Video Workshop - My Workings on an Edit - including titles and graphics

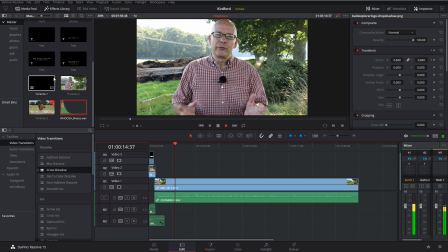1208s I'm starting at a very lovely village called Curdford.
Now that's where in before I knew I had a picture of Curdford. So if I go into into photos I think we saw that there was a that's the pub sign I
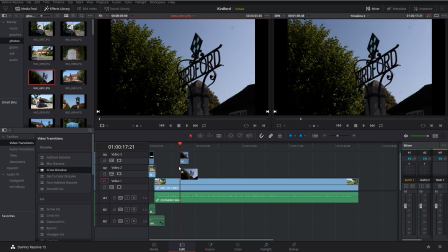1224s
remember that now here we go there's curdford i'm going to put in a picture of the sign because it's always good i think you know you're talking about something instinctively you want to see it now if you remember last time i had to zoom in because the
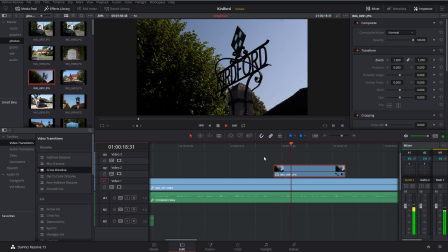1239s
picture didn't quite reach the frame which is great curdford it's very close to petworth now i could put a map in there i don't think i've actually made a map for this one um but let's not worry about that too much so i've put in the sign How long do I want that on the screen?
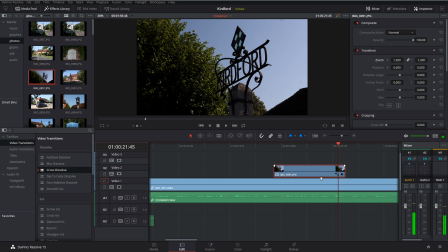1260s
Now I'm talking about other places, so I don't really want to see anything more. So what I'm actually going to do, I'm just going to let this zoom in very subtly on the picture. So in order to do that, in this program,
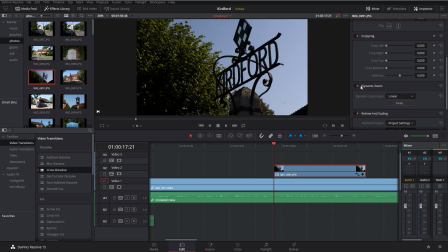1278s
just trying to think where it is down here, we've got something called dynamic zoom. so I'm going to collect that I swap this around this is just a weird way that they work so if I have it one if I have just a dynamic
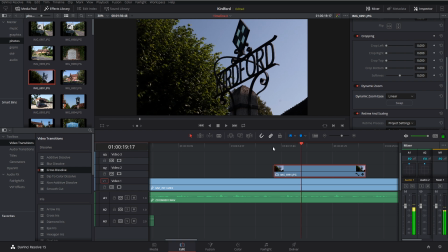1295s
zoom on its own it will zoom out if I swap it round it will zoom in now I would have thought as a default you'd want to zoom in rather than zoom out but it doesn't really matter so I swap it out I can zoom out but actually I want to ease it
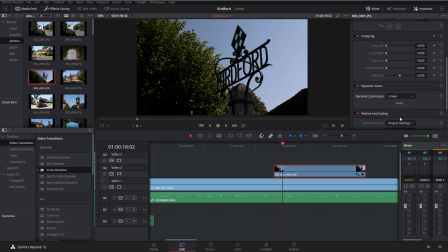1311s
in and out rather than just immediately start so I choose ease in and out which is on a drop down but there we are you can see it now so it doesn't start immediately it's a more subtle zooming in it's very close to Petworth and Whisper Green and Billingshurst that might be too
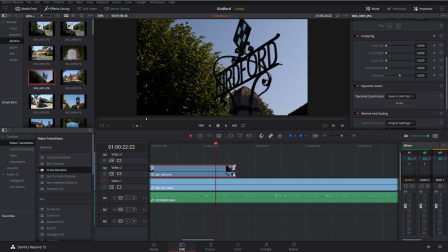1329s
quick that might be too quick I might think oh that's a bit too quick so I'm just going to extend my picture which I can do and it will make that zoom in a lot slower and more subtle
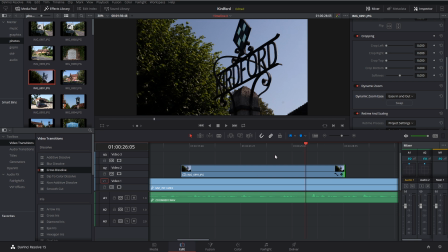1347s
Now, as I'm talking, I get to this point in the dialogue where I go, Curdford itself, beautiful village. Beautiful village. That's a great time to come off that.
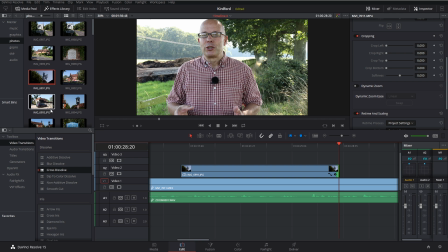1356s
Not too much worry about cutting back to me because we're just listening at the moment and I'm not doing anything extra. So we've got some pictures of Curdford here. Here's a nice picture.
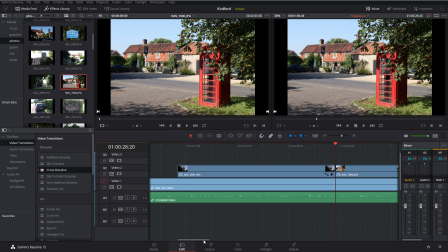1370s
So I'm going to cut to this picture.
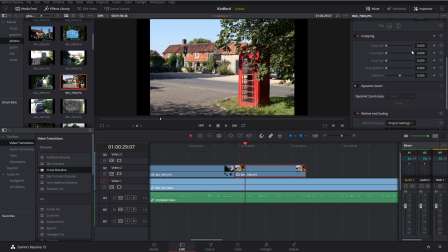1374s
Again, because my camera that I took the pictures on, the frame is slightly different.
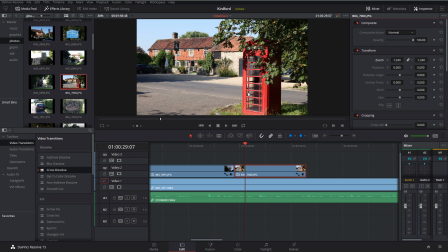1383s
I have to just zoom in to bring it to the edge of the frames so that you don't get any bars down here so it doesn't look so bad.
A beautiful village with some very handsome old houses.
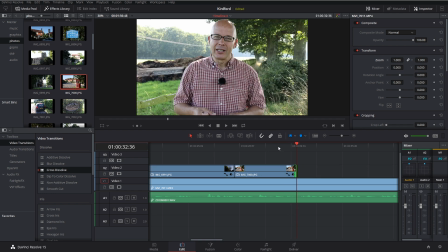1395s
Cut on houses. I always try to cut on the words, you know. So you're looking at that.
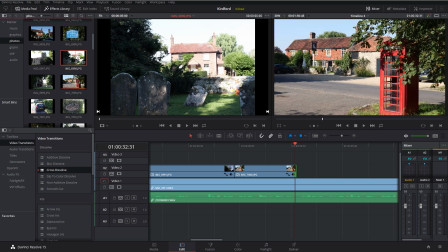1401s
Houses. Cut to a house. So here's a house. That's a nice house. Let's just take that one. A bit overexposed, but not to worry.
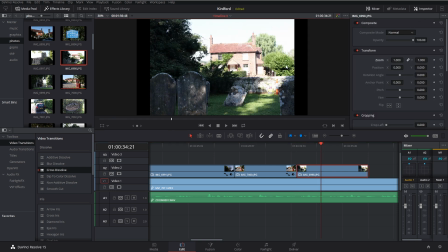1409s
And again, this time, I'm going to zoom in much further on the house.
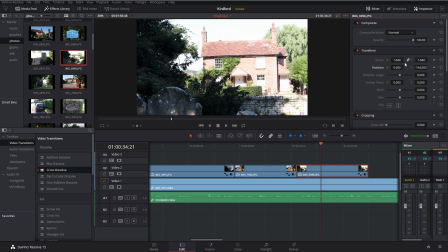1416s
Reposition it a bit.